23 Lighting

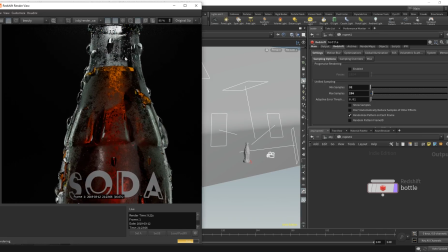I think this is looking really cool.
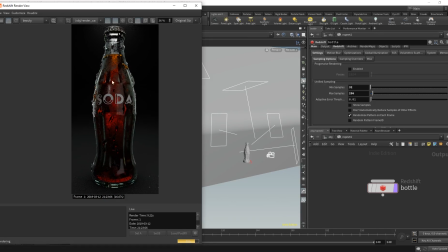The image overall is looking sort of a little bit on the darker side. So the highlights could be boosted a little bit, but that's something we can handle in comp.
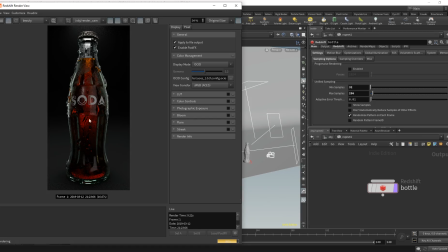Also, there's something else we can do in Redshift, and it's called post effects. So we can add some photographic exposure to this. So if we turn on photographic exposure here, we can see
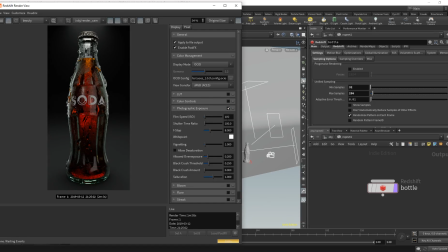slightly different results. I'll turn the film speed, or the ISO, down to something like 40. I'll turn the shutter time down to 1/50th of a second, so just 50. Turn the f-stop down to 5.6, I think. We'll turn the vignetting off.
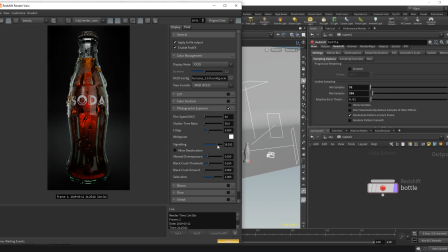We don't want that. We add vignetting in comp later on. The allowable overexposure I usually set to about 0.75 or something. I think we'll turn the ISO right down to something like 30, maybe even 20.
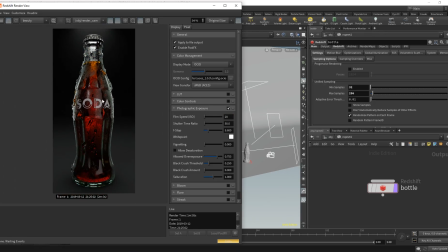And I think that's looking a lot better now.
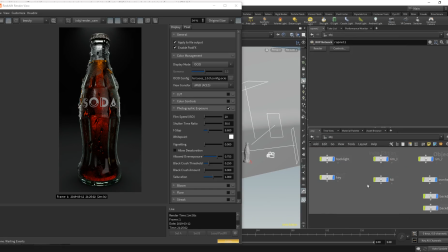Yeah, I'm pretty happy with that. I'll go back. I think I'll turn down this overhead light just a touch. It's kind of bothering me that it's that bright.
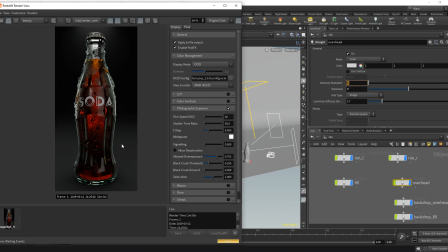So we'll save a snapshot for this. I think we'll turn this down to maybe something like 0.6.
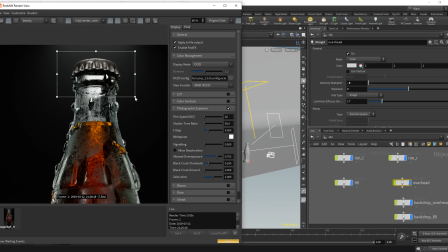I can shift, left click and drag there.
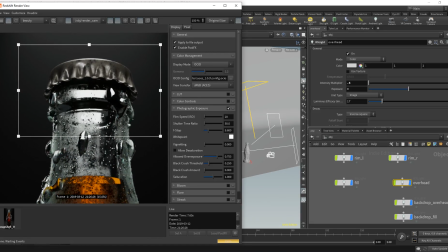And that will do a region render. And we can compare the difference. There you go. So it's just taken that little bit of heat off.
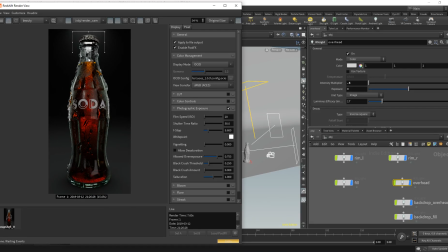So we're avoiding blowout. Stop the render. I'll click R to remove the region render so we can see it.
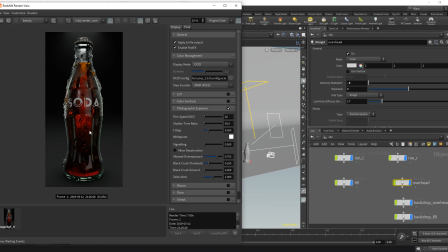Cool. I think overall that's a quite a nice looking image. And the rest can be pushed in comp later.